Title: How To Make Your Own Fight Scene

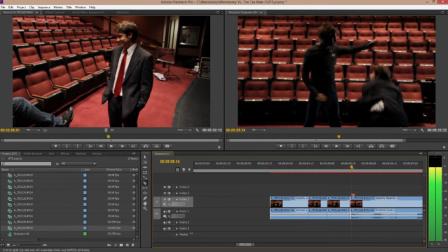(8:20)
Cut the next frame out.
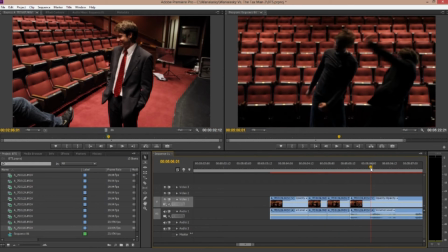(8:26)
And you got yourself 1, 2, 3, and then maybe even cut this frame here.
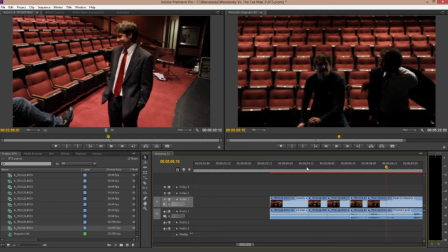(8:40)
So what you end up with is something that looks like this. So all of those punches look really fast. But to the trained eye, you can especially see it with when Landon ducks there.
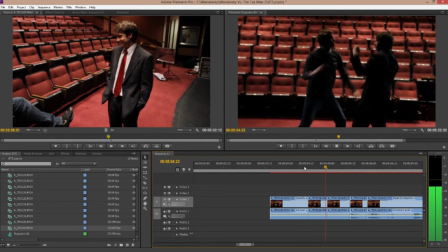(8:55)
Like, you can tell that that is a frame being cut. That's not just him moving really fast. Like, you can tell when he ducks there that a frame has been, there's information missing from this shot. And so while this is effective, I don't think it looks the best.
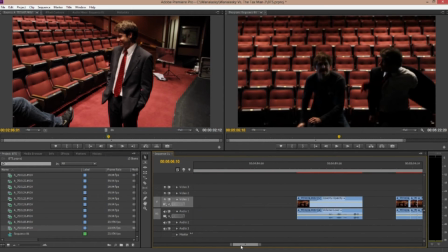(9:16)
So what I like to do instead, I'm actually going to copy this so you can see the difference between
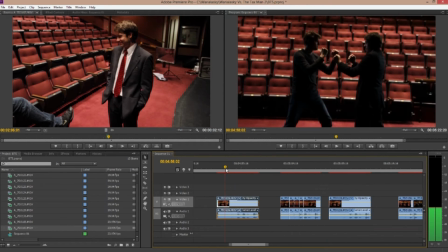(9:24)
at regular speed and then full speed.
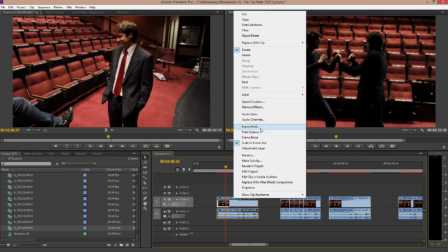(9:28)
Okay, so what I like to do is to speed the footage up a little bit,
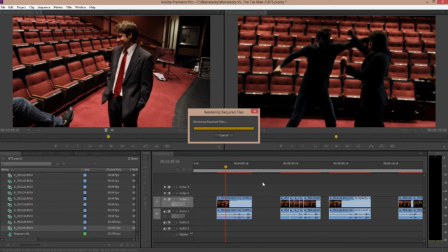(9:34)
and at 60 frames per second, it's still going to be smooth. You see that?
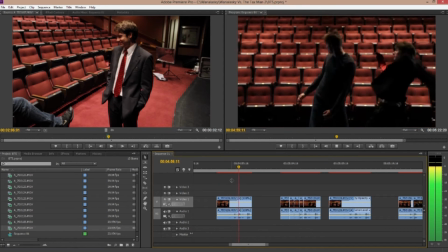(9:42)
You're not missing any information there. You're not missing any frames, but it looks fast.
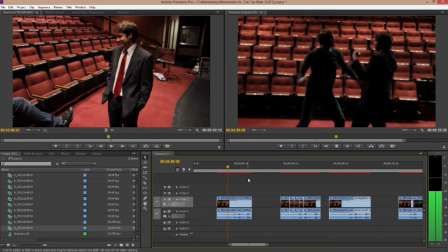(9:52)
Now you watch this in comparison to the original footage, And you look at how much faster and like more brutal this looks now. See that?
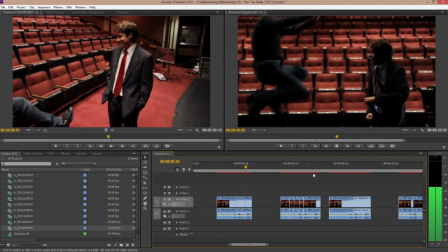(10:05)
All of a sudden we look like dinosaurs in the original footage. Even though we were swinging pretty hard and pretty fast here.
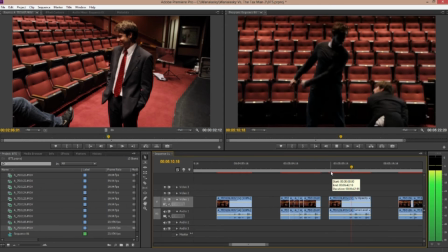(10:11)
Like, we weren't trying to hurt each other or anything, but we wanted it to look convincing. So we were swinging pretty hard. But in comparison, like, this looks way, way, way faster.
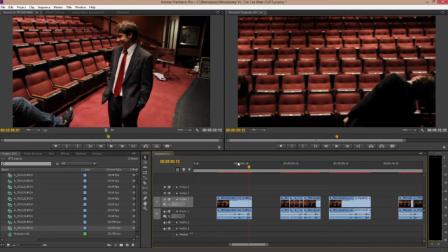(10:25)
So that's one tip that I would suggest. Shoot your fight scenes at a high frame rate and do speed ramps. Now, I've kind of edited together a little piece here.
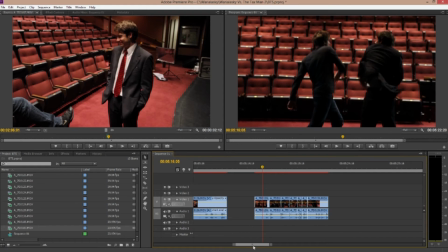(10:39)
And so, you know, if we go back to here, you see that, like,
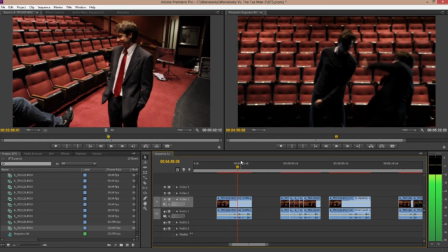(10:43)
when Landon comes up with this fist, he doesn't really come all the way through. Like, you can see that he's about 4 inches away from my face still. So this is a good time to cut to another angle.
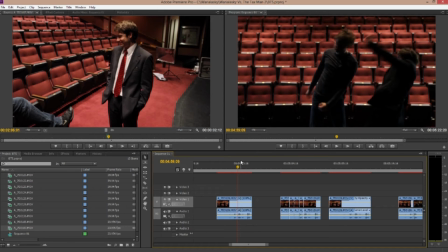(10:57)
Another thing you need to do when you're shooting fight scenes is shoot multiple angles of the same thing, so that you make sure that you have angles that really sell the hit. And shooting profile, which is what this shot is, directly from the side,
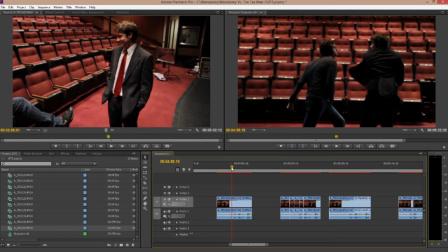(11:14)
that's a really hard angle for fight scenes, because that's an angle where you can see that you're not actually connecting. So the best angles to shoot for fight scenes to sell that are
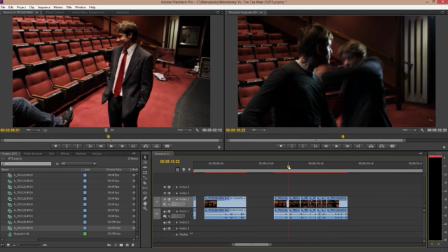(11:30)
over the shoulder angles, like this, where you're looking kind of over my shoulder at an angle, and then it's going to look, you know, like Landon's connecting with my face. It's going to look like I'm connecting with my kick.
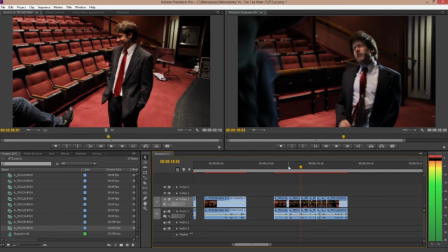(11:42)
You know, I'm actually coming across his face with the action, and that's what really sells the hits.
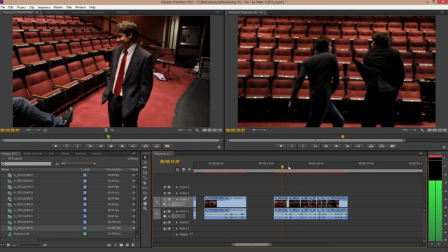(11:49)
So that's what I ended up having to do, is cut in the middle of this action. So he's coming up with his fist and coming through on this angle, and it sells the hit a lot better.
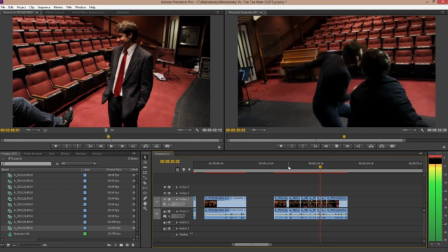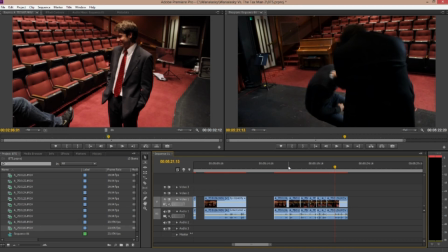(12:09)
Another thing to keep in mind about speed ramps is that, you know, for this angle, you know,
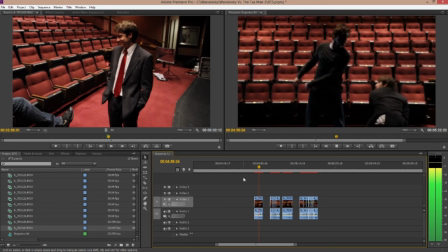(12:15)
the original shot, it's okay to just speed up the whole thing, because for the most part,
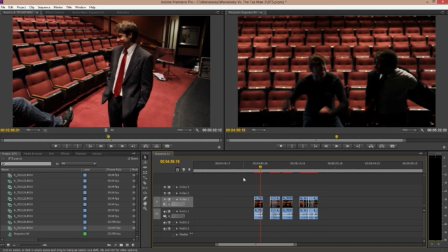(12:20)
we're just swinging our fists. But you're not always going to want to do that.
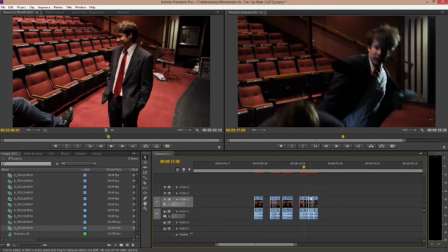(12:24)
Sometimes you want to break it up a little bit.
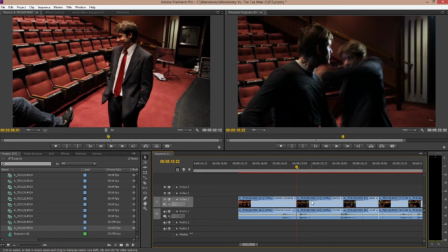(12:27)
For instance, here, this part of the clip,
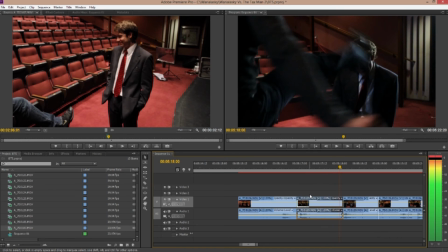(12:30)
from where Landon hits me to where I kick him, I sped that up to 120%. But then I left his reaction, because he really swings his head back really fast and hard here. I left that at normal speed, because when I sped that up, it didn't look natural.
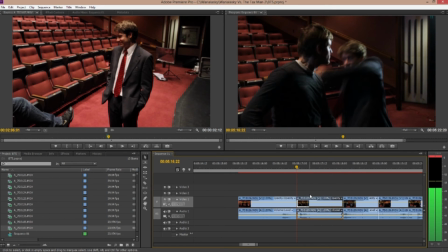(12:49)
It looked like it was in fast forward mode or something. So you want to break it up a little bit, you know, get certain actions at 120% and then leave some reactions at normal speed.
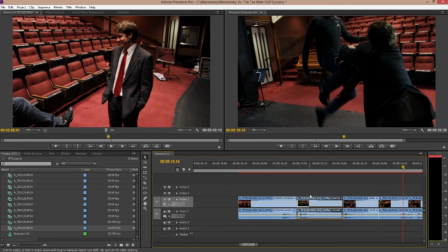(13:01)
I did the same thing with this shot.
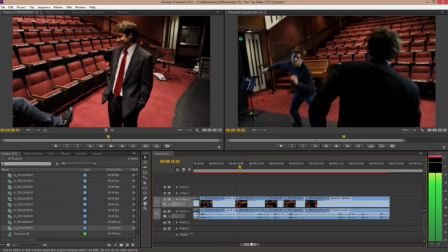(13:04)
The first part of it, my first part of the action where I jump up at him, I sped up to make it look really fast.
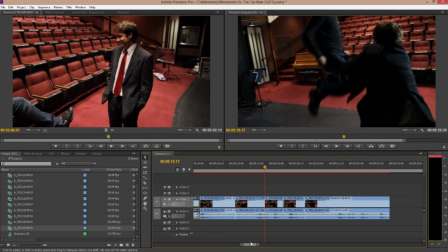(13:12)
But when I'm falling to the ground, you don't want to speed up someone falling down, because that's one of the easiest things to notice. That's one of the quickest things, because we all are subject to gravity. We know how long it takes something to fall to the ground.
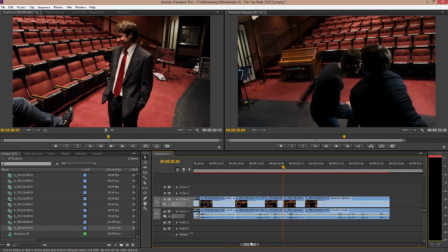(13:29)
That's something that we can pick up. So if I speed up, in fact, let's just go ahead and show the difference between this and this.
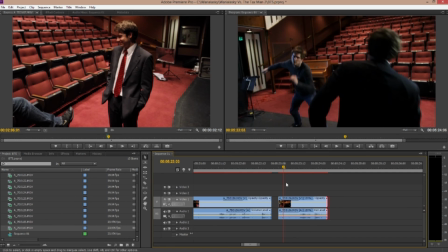(13:41)
So if I leave it all at 120%, watch the fall there.
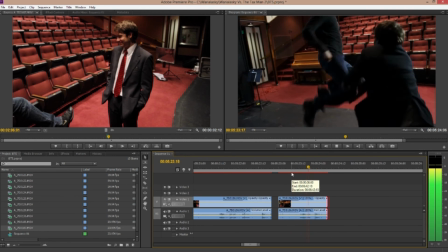(13:47)
I mean, it's not too bad because I'm not speeding it up that much. But look at this in comparison.
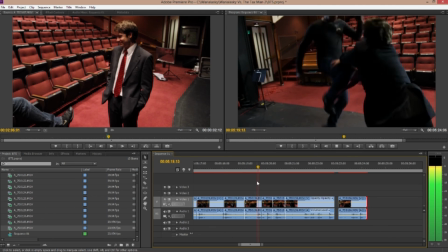(13:54)
Let me get to this. You see how that fall is at a normal speed there?
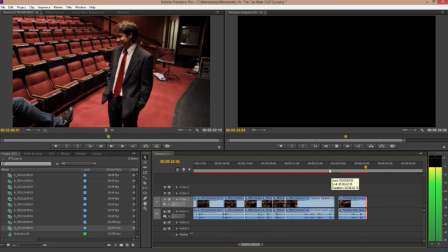(14:03)
And this one looks too fast. Dang it.
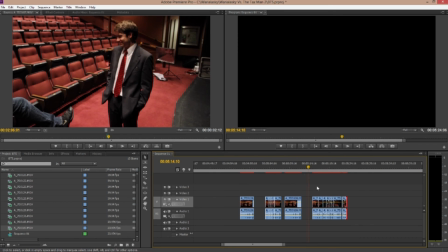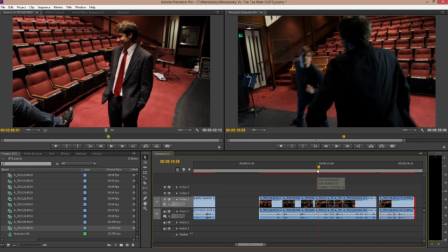(14:12)
Okay, we'll show it one more time here. So the difference between this,
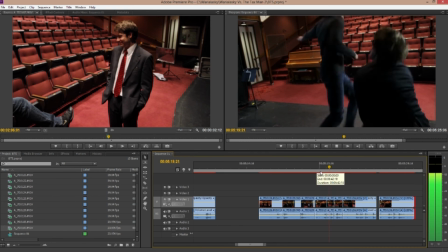(14:18)
where I jump fast but fall at a normal speed, versus this, where I fall at a fast speed too.
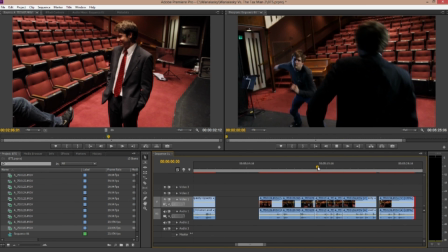(14:27)
You know, this one just looks a little bit more natural to me.
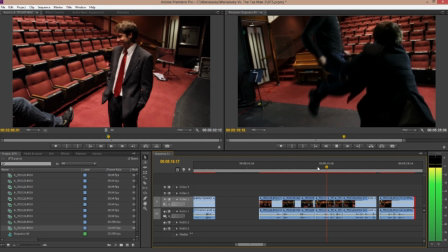(14:30)
And so you kind of want to go through it and pick and choose exactly which spots to speed ramp and which ones not.
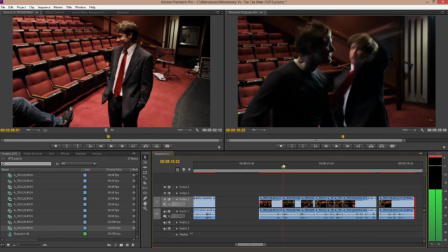(14:37)
And so as long as you're speed ramping correctly at the right spots, you're not just speeding up the whole footage, but only the parts that you want, like just the kick, just that, and then,
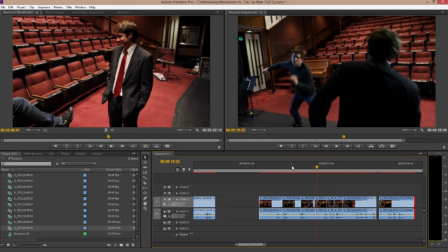(14:48)
you know, slow it back down again. It should end up looking pretty convincing, as well as, you know, making sure you cut at the right time.
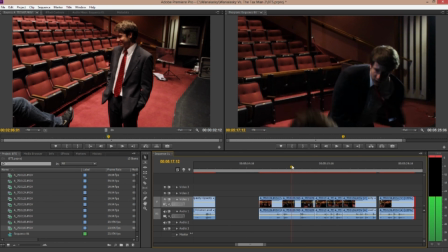(14:57)
So for instance, this cut here, you know, is a really good place to cut so that you can sell the hit.
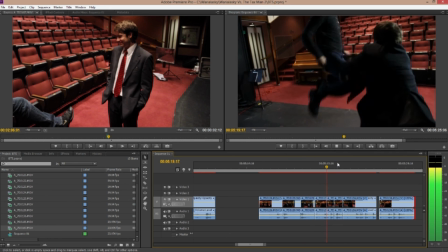(15:03)
I would also want to do that in this for that hit right there,
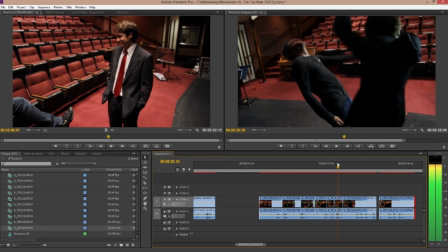(15:07)
because you can see that Landon doesn't actually really connect, or it doesn't look like from this angle that he's connecting with my face.
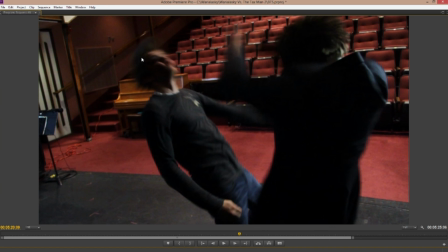(15:15)
I came to the same frame last time I tried to film this. My face looks really funny here.
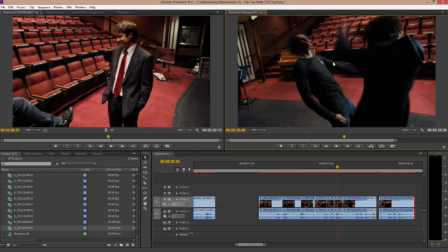(15:21)
But this is an example of where you'd want to cut again, and that's what I ended up doing in the final version of the fight scene. I cut to the other angle from behind my shoulder when he comes up with his fists, because that looked really good.
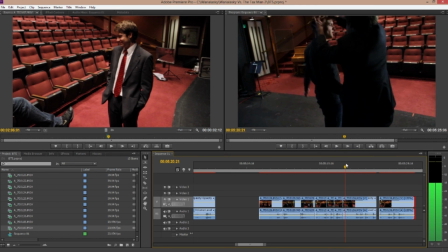(15:33)
It looked like he was really connecting with my face there. So that's a place where you'd want to cut.
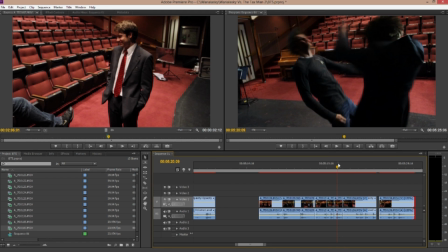(15:39)
So shooting from multiple angles, shooting at a fast frame rate, like 60 frames per second, and then doing speed ramps, as well as, you know, proper editing, is really going to help to make your fight scene look fast and brutal,
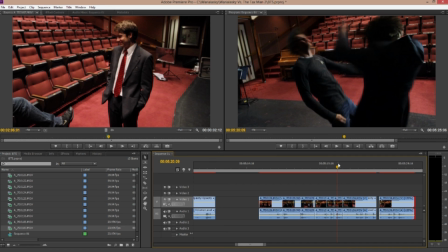(15:55)
but also natural. So thanks for watching, and ask any questions you want in the comments. Peace!